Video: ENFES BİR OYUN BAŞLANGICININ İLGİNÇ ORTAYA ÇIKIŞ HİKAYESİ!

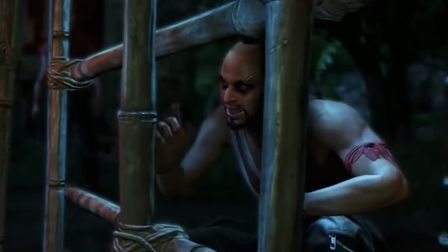0:00 Bir oyunun açılış kısmı önemlidir.
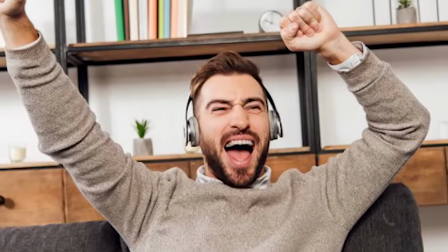0:01 Tamam oyunun genel kalitesini belirleyen şey açılışı değildir ama bir oyunla ilgili beklentimizi arttıran, gazı veren ya da tam tersi bir etki bırakan en önemli yerlerden biridir açılış.
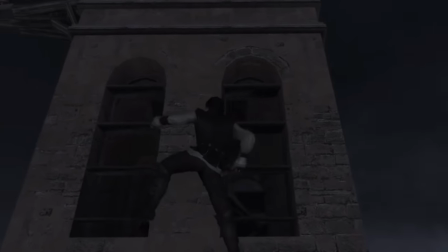0:09 Misal Asus'in 42'nin şu efsane açılışı. Bunu kim unutur yani? Diğerlere tırmanıyoruz, sonra kardeşimiz her şeyden habersiz bir konuşma yapıyoruz, ardından müzik yükseliyor falan böyle logo geliyor.
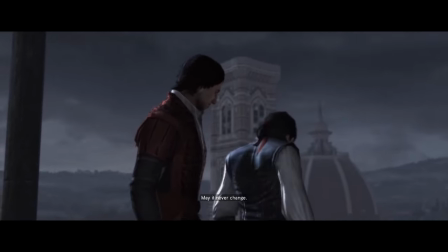0:18 Yani insanın tüylerini diken diken eden bir sahne.
Ve o zaman bizi değişecek.
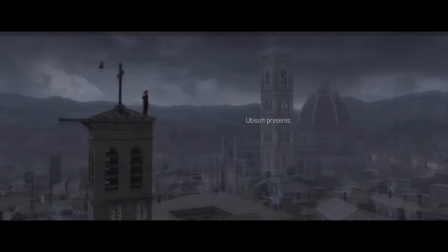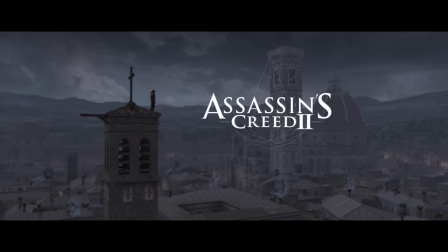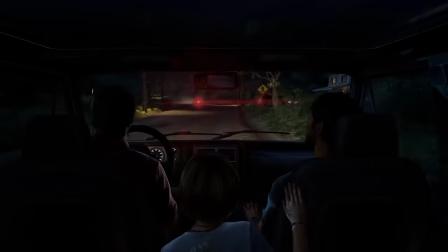0:32 Veya dramatik anlamda Last of Us'ın enfes açılışı, insanın boğazına böyle bir yumruk atar. Oyuncağınız oyunla ilgili beklentinizi sarsar dersiniz ki oğlum bu dramatiklik ne lan?
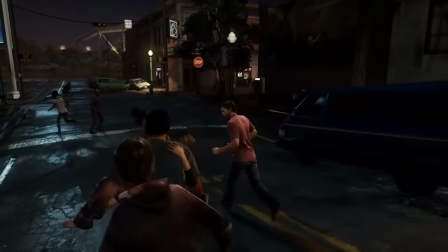0:41 Beni nasıl bir öğün bekliyor arkadaş dersin. Bazı oyunlar vardır misal onlar daha böyle gümbür gümbür gaz açılışları tercih eder.
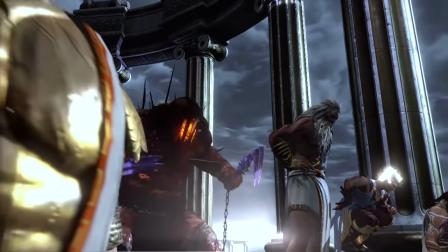0:48 God of War 3'ün açılışı gibi. Olympos'un tüm tanrılarını tek bir karede görmeye Kratos olarak öfkemizi yükseltir, tavana çıkartır, gazı verdikçe verir.
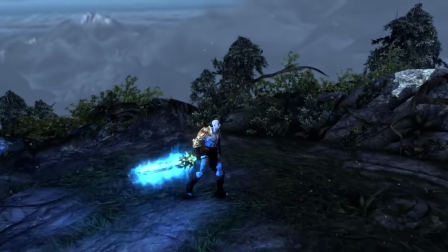0:55 Oyunla ilgili ne beklemen gerektiğini sinyalini buradan alırsın.
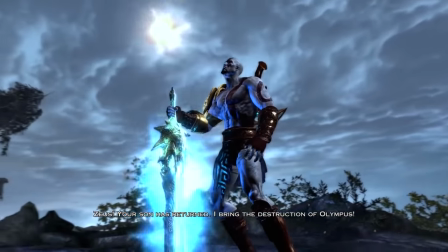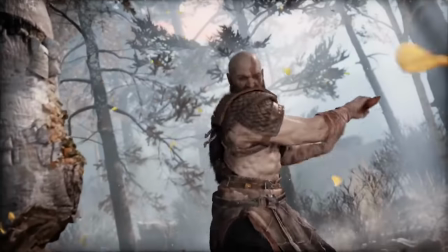1:04 Fakat bazı yapımlar vardır daha böyle yavaştan girer, daha dramatik bir açılışta girer,
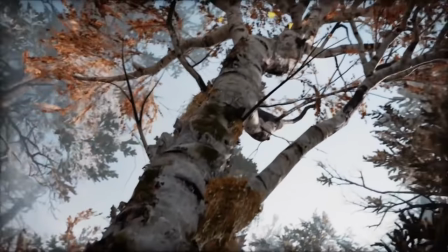1:08 karakterleri hissettirir, ortamın ağırlığını hissettirir, sizi oradaki karakterlerin gerçekliğine alıştırır.
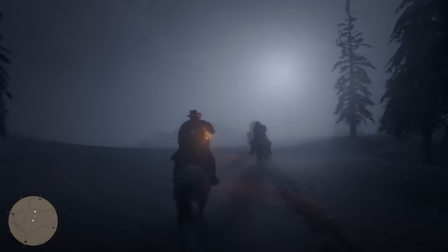1:14 Red Dead Redemption 2 de misal bu tarz bir açılışa sahipti. Yavaş yavaş açılan oyunlar arasından benim favorim diyebilirim kendisine.
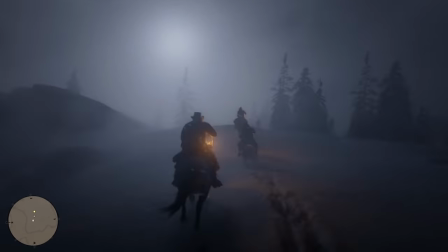1:20 Muhteşem bir western hikayesini böyle kapısına araladığımı düşündürten bir açılışa sahipti. Baya şok bir vardır.
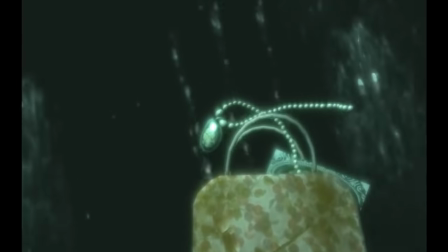1:25 Öyle bir açılış yapar ki yani böyle uçak düşer. Kendinizi bir denizde bulursunuz ardından hiçliğin ortasında gizemli bir deniz feneri görürsünüz.
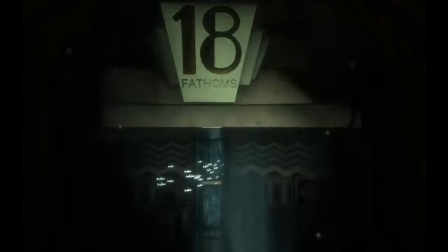1:31 Deniz fenerin içine girer oradaki asansöre binersiniz ve gizli sualtı şehrini ilk kez görürsünüz.
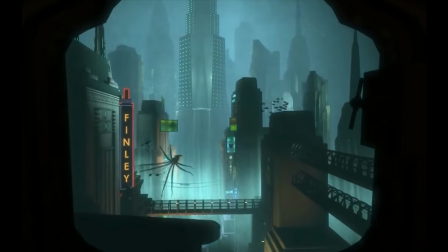1:37 O şehri görmek insanın tüylerini diken diken eder. Ve oyuncuya mesajı verir. Hep yeni bir distopik dünyanın eşiğindesin der.
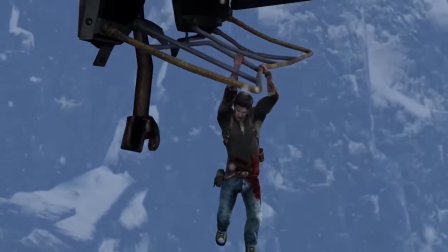1:43 Ançarktik öteyenler hızlı bir açılışa sahiptir. Aksiyonun göbeğine pat diye bırakır oyuncuya. Batman Arkham Azalim ise görüp görebileceğimiz en cool açılış kısımlarından birine sahiptir.
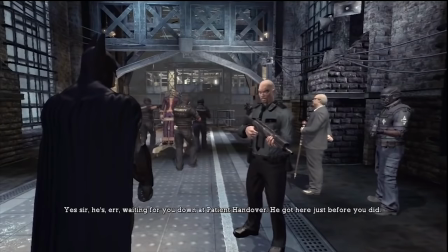1:51 Joker bağlı bir şekilde arkama giderken ona eşlik edersiniz. Fakat bu esnada bir sinematik izlemezseniz karakteri bizzat kontrol ederseniz.
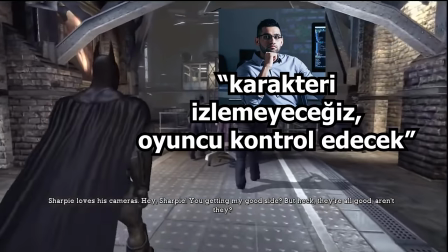1:58 İşte yapımcının verdiği bu karar şu Batman oyunundaki bu açılışın ortaya çıkış fikri beni acayip meraklandıran bir şey.
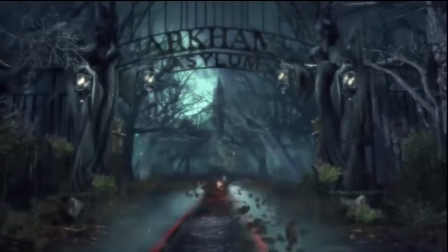2:04 Baktığınız zaman çok basit bir durum gibi gözükebilir ama değil. Oyunların ara sahne kasarak işi kestirip attığı noktalarda aktif bir oynanış vermek yapımcılarının yaptığı işi ciddiye aldığını gösteriyor.
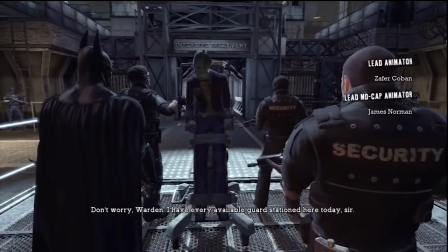2:13 Neden mesela burada biz Batman'i yönetiyoruz? Yapımcı burada bize Batman'i yönettirerek ne hissettirmek istiyor? Aslında burada oyuncu olarak Batman'in kudretini hissediyoruz.
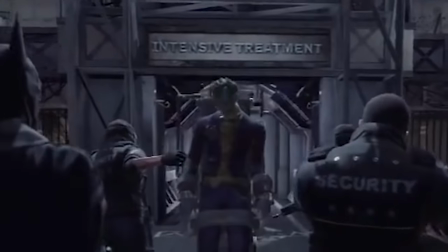2:20 Diğerlerinin bize olan saygısını fark ediyoruz. Aynı zamanda Joker'in her an kaçabilecek gibi rahat olmasının verdiği gerginliği hissediyoruz.
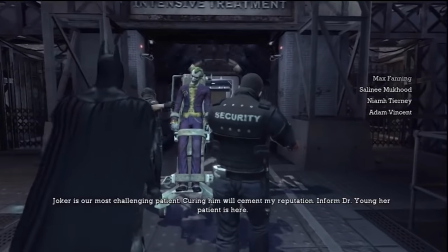2:28 Muhteşem bir şey lan. Sanki Joker her an kaçabilir. Ve biz oyunculara orada mücadele edebilecek tek şahısız.
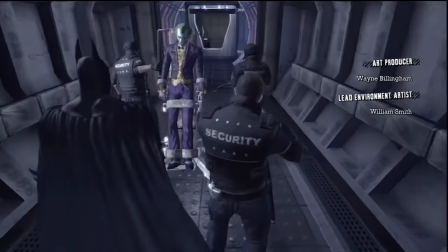2:33 Yani tek bir sahneyle, tek bir açılış sekansıyla hem Joker'in manyaklığını ve o manyaklığın verdiği gerginliği hem de Batman'in kudretini hissettiren bir sahne yapmışlar.
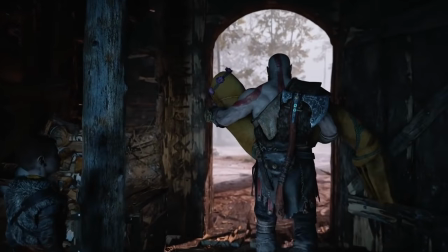2:42 İşte daha açılıştan oyuncuyu kavramak böyle bir şey. İşte benim merak ettiğim konu da bu açılış kısımlarını yaparlarken ki fikirlerin nasıl çıktığı.
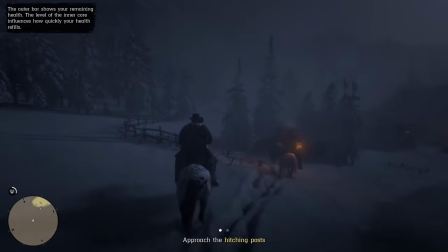2:49 Aslında her aşamayı merak ediyorum ama bu açılış kısmını ayrı bir merak ediyorum. Yapımcılar bu tarz sanayelere karar verirken neleri tartışıyorlar, neleri konuşuyorlar falan bunlar bence ciddi bir süreç. Çünkü oyuncunun oyunla görüşeceği ilk kısım ya çok kritik bir yer yani. Ve bugün bir oyun özelinde bu merakımı giderme şansı buldu.
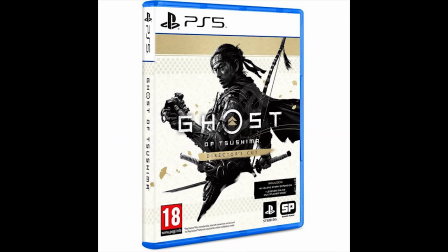3:04 Karşımızda Ghost of Tsushima. PlayStation özel oyunlarından biri fakat önümüzdeki yıllarda PC'ye gelmesini de beklediğimiz bir yapım. Şu videoda oyunun full sürümünü konuşmuştuk. Çıkalı oldu sonuçta oyun biz de tartıştık ettik falan filan konuştuk.
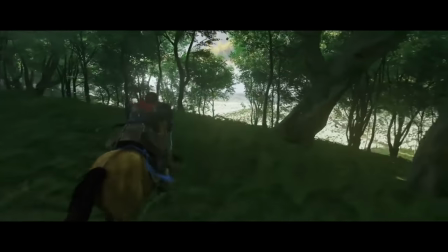3:15 Açıkçası oyunumuz açılış kısmı anlamında oldukça sağlam bir deneyim veriyor.
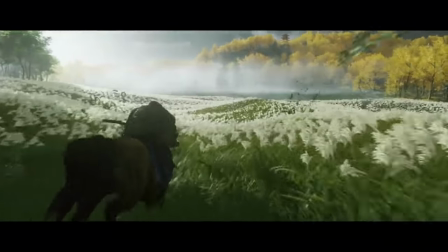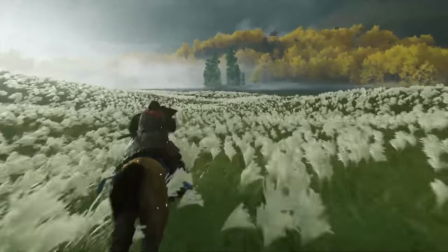3:26 Fakat bu öyle bir anda ortaya çıkan bir şey değil. Bunun da bir hikayesi var. Zaten ben de bu videoda bu kısa ama ilginç gelen hikayeyi sizlerle paylaşmak istiyorum.
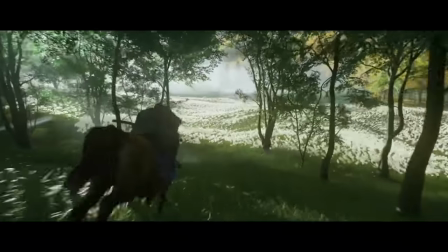3:34 Hazırsanız girişelim. Hikayeye girişmeden hemen önce videomuzun destekçisi MSI'nin monitörüne de bir bakalım.
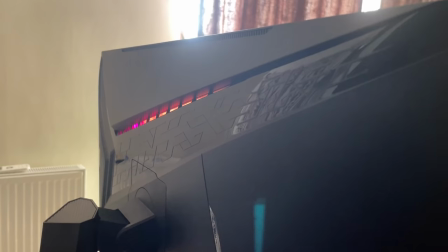3:39 Tasarım olarak daha önce MSI monitörlerinden aşina olacağınız üzere şık bir tasarım var monitörümüzün. Sırt tarafı RGB ışıklara sahip.
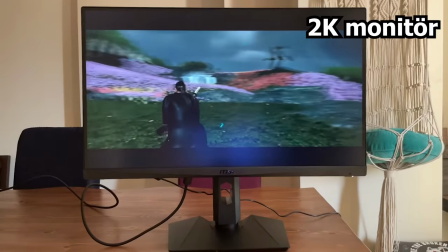3:44 Bu ışıkları böylece hoşturabiliyorsunuz isterseniz. Bunlarla beraber monitörümüzün 165 Hz ekran yenilemesi var.
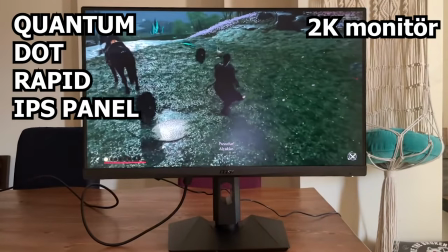3:49 1 milisane tepkime süresi var. Aynı zamanda Quantum Dot Rapid IPS paneli sayesinde Tom's Hardware gibi bir yerden en iyi renk sunan oyuncu monitörü ödülü de kazanmış bir alet bu.
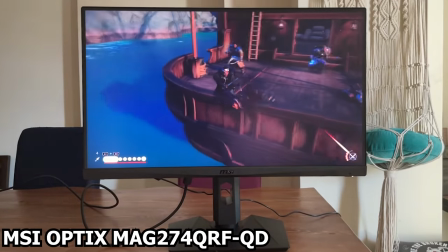3:58 PC tarafında kullanacakların yanında konsol oyuncuları için de bir güzelliği var aslında bu monitörün. O yüzden zaten ekranda şu anda bir PlayStation oyunu görüyorsunuz.
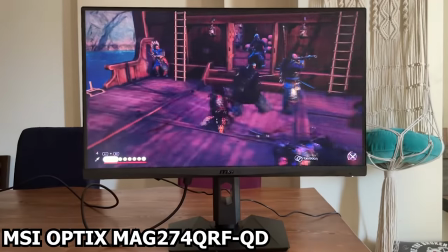4:04 Nedir bu güzellik? Normalde 2K monitörlerin birçoğu konsoldan Full HD'yi sinyal alır.